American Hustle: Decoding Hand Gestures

Our hands carry their own set of meanings.
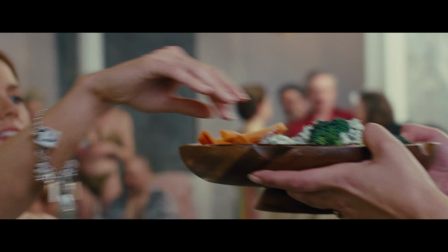0:02 Every movement has its own distinct essence, and every individual possesses the ability to use a specific gesture in their own unique way.
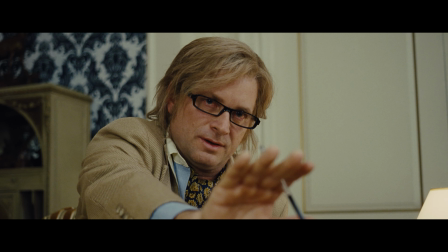0:11 While speech and gestures will always be intertwined, each can still be characterized by their own distinct traits.
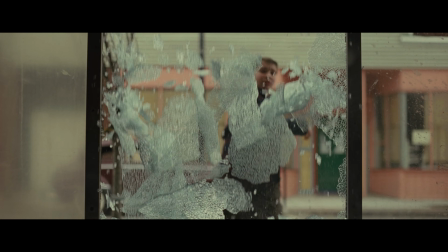0:18 American Hustle centers its story around confidence tricks and deception.
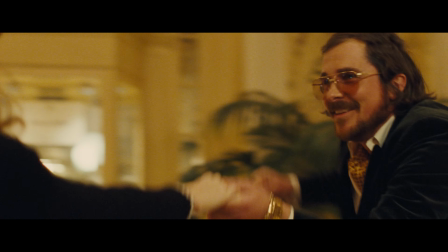0:22 Thus, in a narrative filled with lies, the unspoken lexicon of gestures serve as powerful visual tools that strengthen our understanding of character,
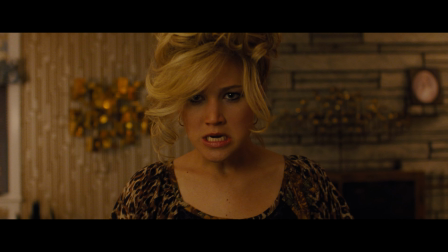0:30 providing subtle, and sometimes not so subtle, cues about their personalities, habits,
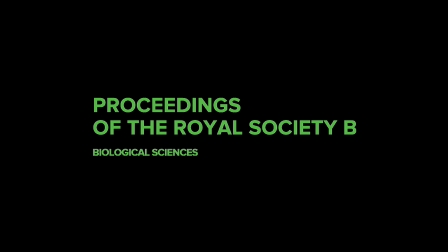0:36 and emotions. A study published in the Proceedings of the Royal Society even goes as far as to reveal that
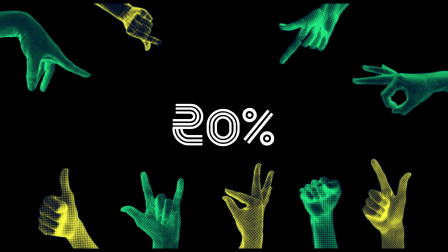0:44 people are 20% more likely to be impacted by the verbal language when accompanied by a hand gesture.
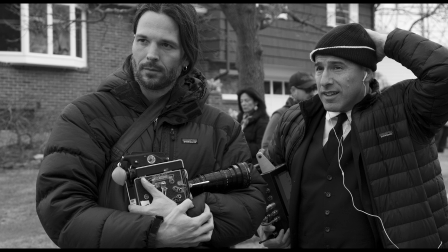0:50 Director David O. Russell and director of photography Lena Sandgren seem to understand the power in hand gestures,
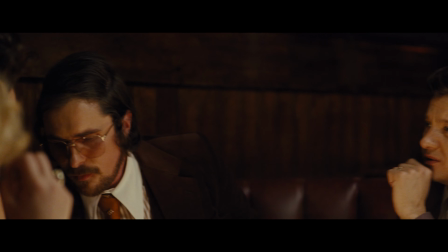0:56 and how they are able to impactfully tell the story co-verbally, specifically within my two favourite shots of the film,
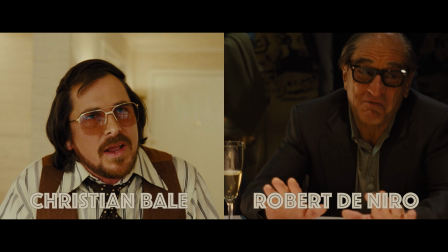1:03 which feature two of the greatest actors of their respective generations.
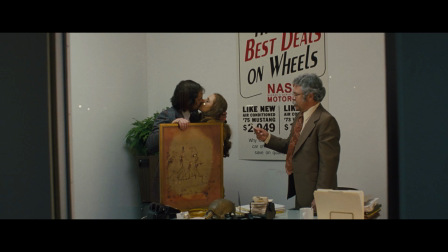1:08 Now while theorist David McNeil proposed that there is a taxonomy of gestures, American Hustle largely utilises the diactic and indexical,
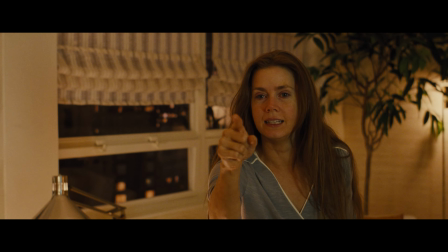1:17 meaning gestures that are context dependent such as pointing or gestures that
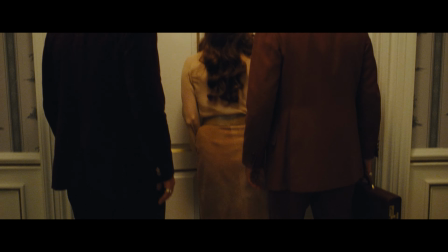1:22 convey the character's emotions or attitudes such as rubbing their chin when deep in thought.
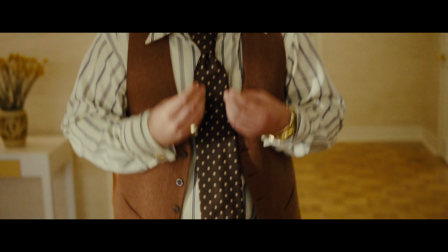1:27 Now this moment here is the first of the two that stood out to me as the camera pans down from Christian Bale putting the complete focus on his hand gestures.
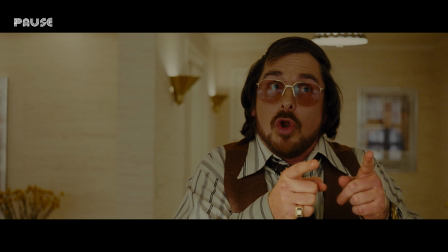1:36 Why? Because what is American Hustle truly about? Deceit and lies.
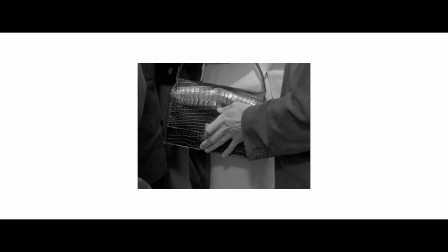1:43 And our hands are autonomous. They are all revealing.
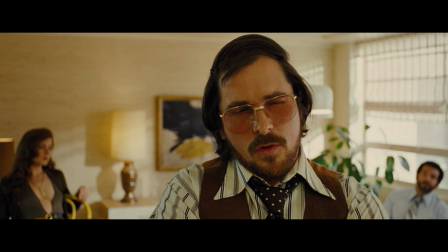1:48 To start with, let's watch it without dialogue to see what Bale's physical performance as Irving conveys.
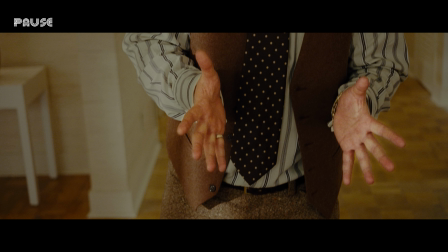1:56 First, we can notice the open palms facing Ritchie. He is opening his hands and symbolically pushing away Ritchie's ideas, conveying Irving's continuous dismissal and criticism of Ritchie.
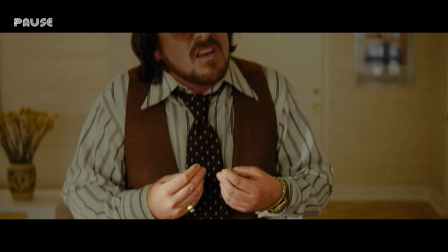2:08 Then paired with the downward camera movement, the downward hand gesture signifies the descending trajectory of Ritchie's flawed, egotistical plan.
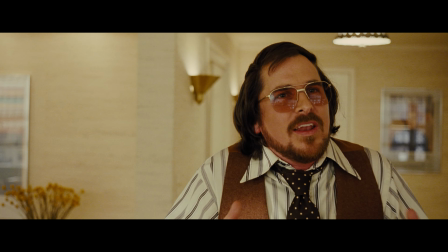2:18 Irving sees through him, knowing that if they continue down this path, the outcome will be failure.
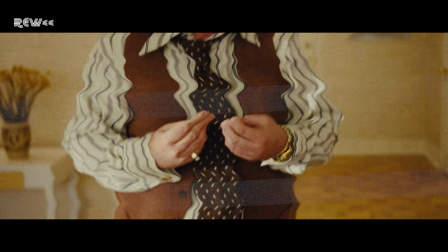2:24 Now let's go back and see what he said in this moment.
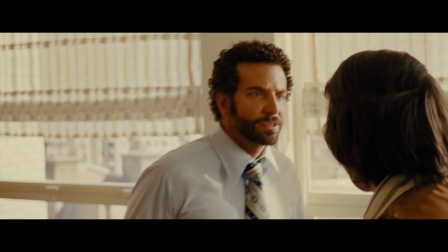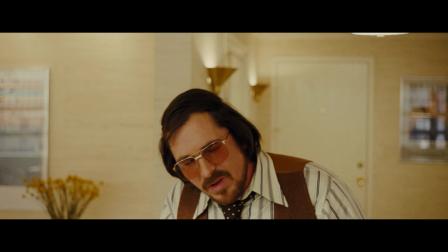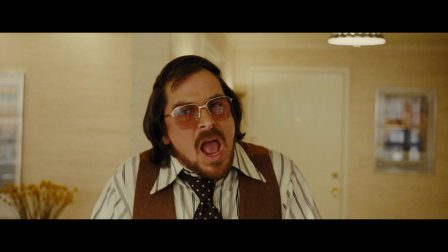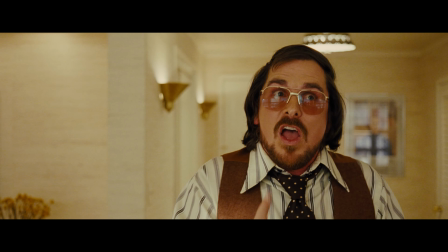2:43 Pretty much the same, right? the visual perfectly paralleling and conveying the verbal.
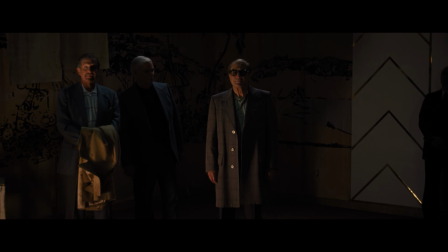2:50 We can then contrast this very theatrical and physical performance with Robert De Niro's Victor Teleggio in our second shot.
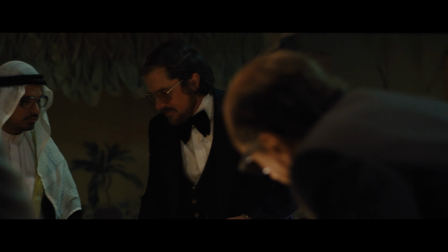2:57 De Niro portrays Teleggio as someone who is more reserved, he lives in the shadows,
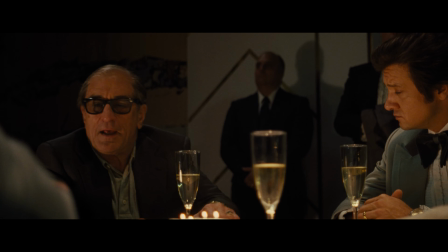3:03 he doesn't act with big gestures but rather keeps his hands subdued,
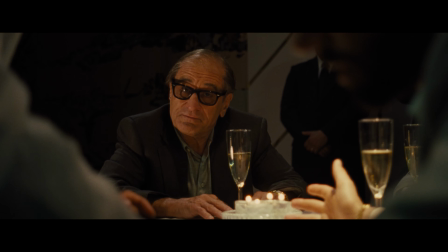3:07 lightly tapping them on the table when he is eager about the possibility of making a deal the sheik over building casinos and keeping his hands placed over
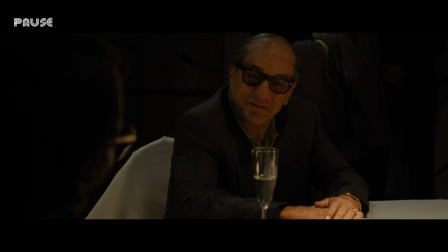3:16 each other, exuding calmness and causing unrest and unsettledness as we and the characters know what this man is truly capable of.
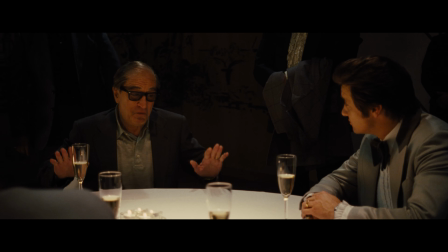3:26 This is the guy we now had to deal with.
For a second time, David O. Russell utilises the same shot,
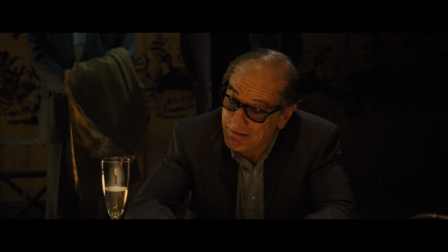3:35 panning down to Tilegio's pair of hands as he reveals the seriousness of the business decision they are discussing, and the legality of it all.
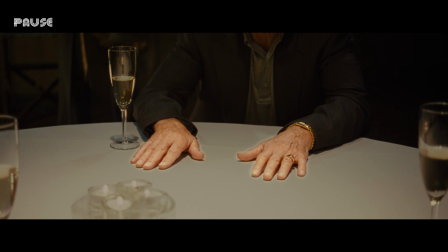3:43 He keeps his hands face down. He isn't threatening them overtly, like he perhaps would have done in his younger days, but instead wants to keep up his appearance as a businessman, letting his prior reputation speak for itself.
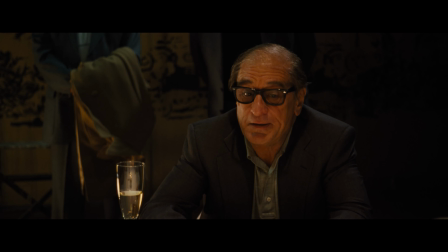4:00 Carmine made this legal, but we must be careful they'll take it away.